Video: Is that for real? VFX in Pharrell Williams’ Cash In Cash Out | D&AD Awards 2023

Even it's mesmerizing. It's not energetic. It's not dynamic. It's not fitting the track.
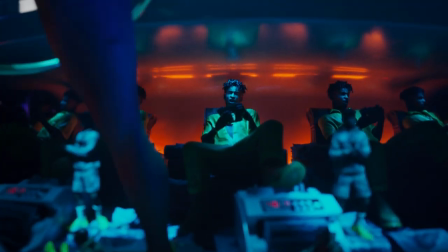So we needed to film it. I think that was quite a first to actually make shot out of a zootrop. The more we advance, the more we kind of simplify it. So if you look well at it, the music video is shot as if it was a physical object.
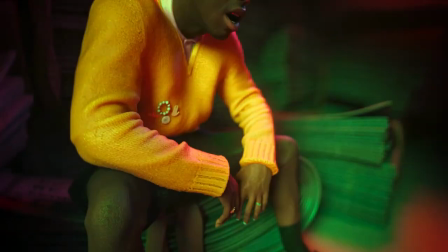It could be 3D, but there is no flying camera. It's like, if you look at it, it's like fixed shots, Dolly back, Dolly front, a little bit of crane. Also to blend the limits and the frontiers in between real and not real and always playing on that thing that people would not know until we released the behind the scenes if it was real or not. Because when the video was released, 99% of the comments talking about the video were like, is that for real or not?
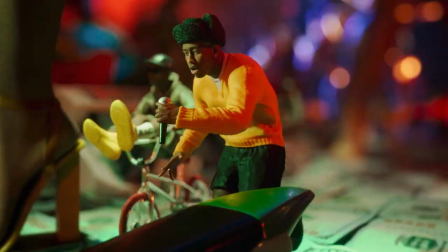And with the time, we kind of went more pure and longer shots, simpler edits,
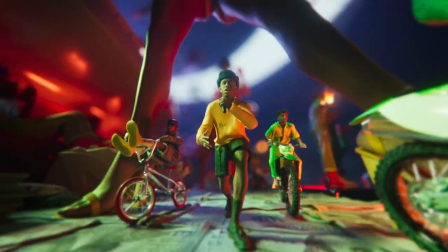physical camera, not make it gimmicky, but a bit more simple and classic in a good way. On the tech side, there was a lot of changes. I mean, the first one is like, we all have to learn the rules of zoetrope. To create the illusion of motion with a zoetrope, you have an original slice,
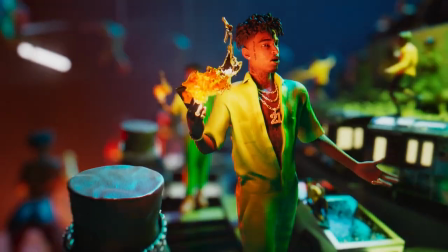and then you have 24 copies of the same slice, with each statue being a slightly different frame of the animation.
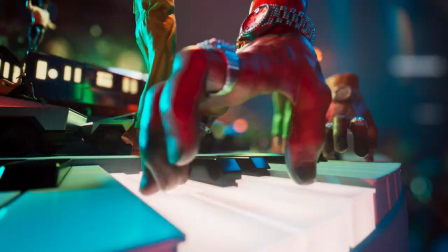You spin it at the right speed, and then you hit it with a strobe light, so you only see one frame at a time, and it creates this illusion at 12 frames per second. In the process of doing this, we kept running up against the idea that two seconds is not very much time to tell a new story. And we realised that there's actually a way of creating a four-second loop, which involves two copies of the same character doing an action, but one disappears and replaces the other. And there's several examples of this in the film.
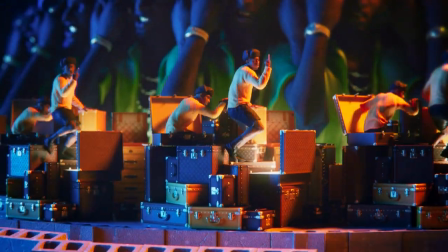One is Tyler escaping from the suitcase pile, and the other is the Incredible Hulk savage jumping across the Zootro. So once you have always sort of animation loops happening. The Zoto is spinning and then the cameras are moving as well.
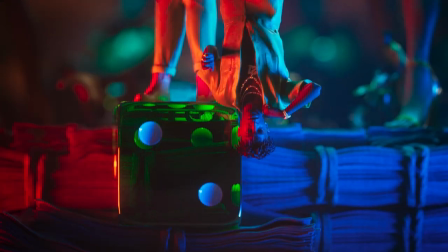You've got to kind of like guide the viewer's eye of where to look, what to look at, when to switch actions.
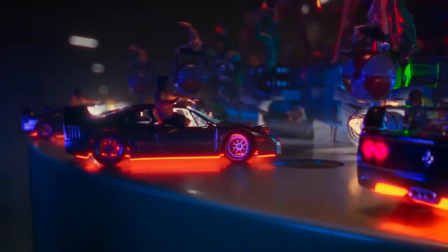And that was a huge challenge.
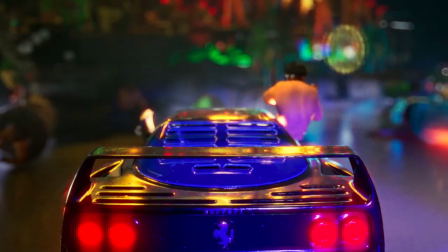And it was exploration into camera moves and simplifying things and kind of throwing the focus out or simplifying the background through lighting or fall off of light,
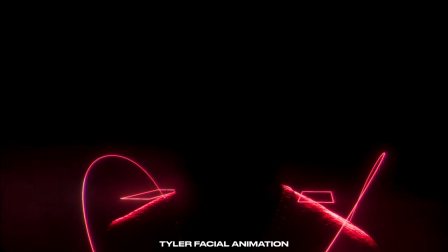presenting it in a way where people could follow what's going on. The lip sync was sort of one of the biggest technical challenges.
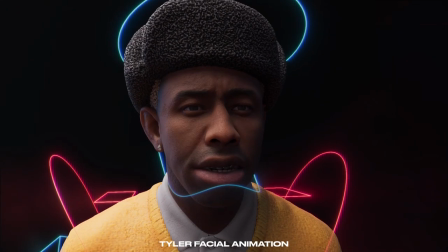And it's quite hard to read lip sync when it's on twos anyway, because you kind of, you miss words being pronounced and some of the key movements.
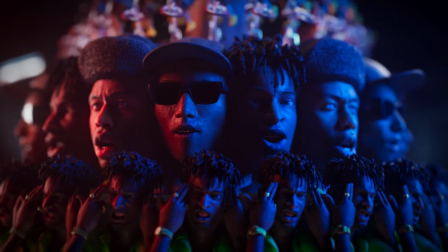There was no motion capture or lots of references to look at. So it was the animators having to kind of embody the artists,
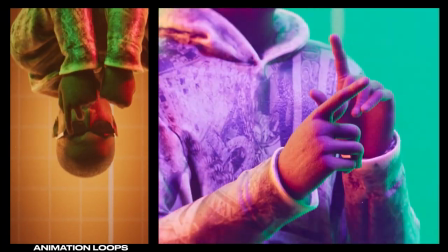get into them, look at their little characteristics or the sort of niche things they do through just YouTube and performances and then getting across in the animation. One of the challenges for this film was we set all these rules and created these two second loops to create all the action, tell the story.
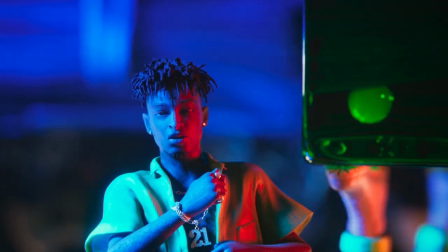But lip sync may take three, four, or even five seconds to say a line. And so we had to create a system for breaking the rules so that the little characters could actually say their lines across the loop.
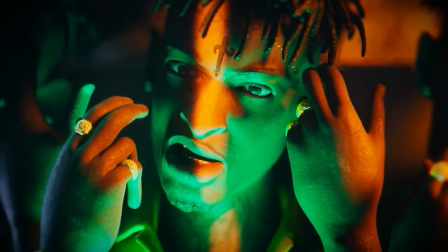And we had to come up with a way of then bringing them back into the scene so that they still had the kind of textural offsets to create that physical illusion.
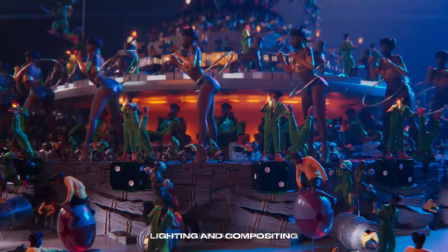It was a real challenge to find the creative side of the lighting as well.
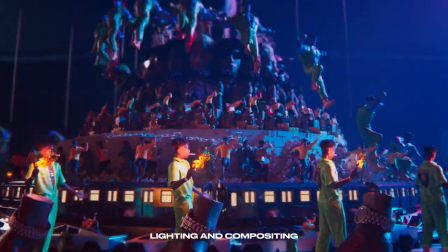We honed in on a couple of really cool references with Francois and focus in on what we ended up calling a kind of two-tone lighting.
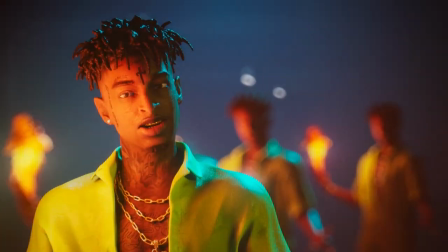And this was to have a strong sense of colour on one side and a strong contrasting colour on the other side, for example, red on one side and blue on the other, but not allowing them to mix. So there was no pink or purple in the middle.
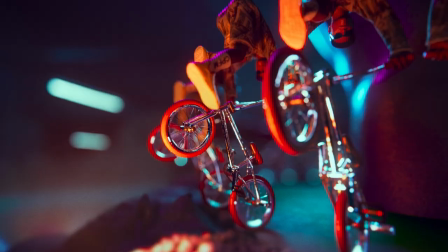And this allowed us to have a very rich and saturated colour palette.
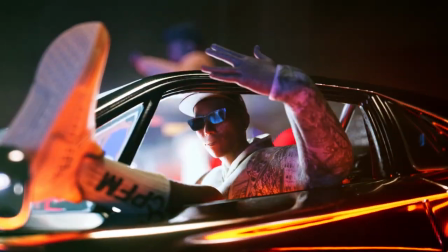Each scene has a different strong colour set of choices.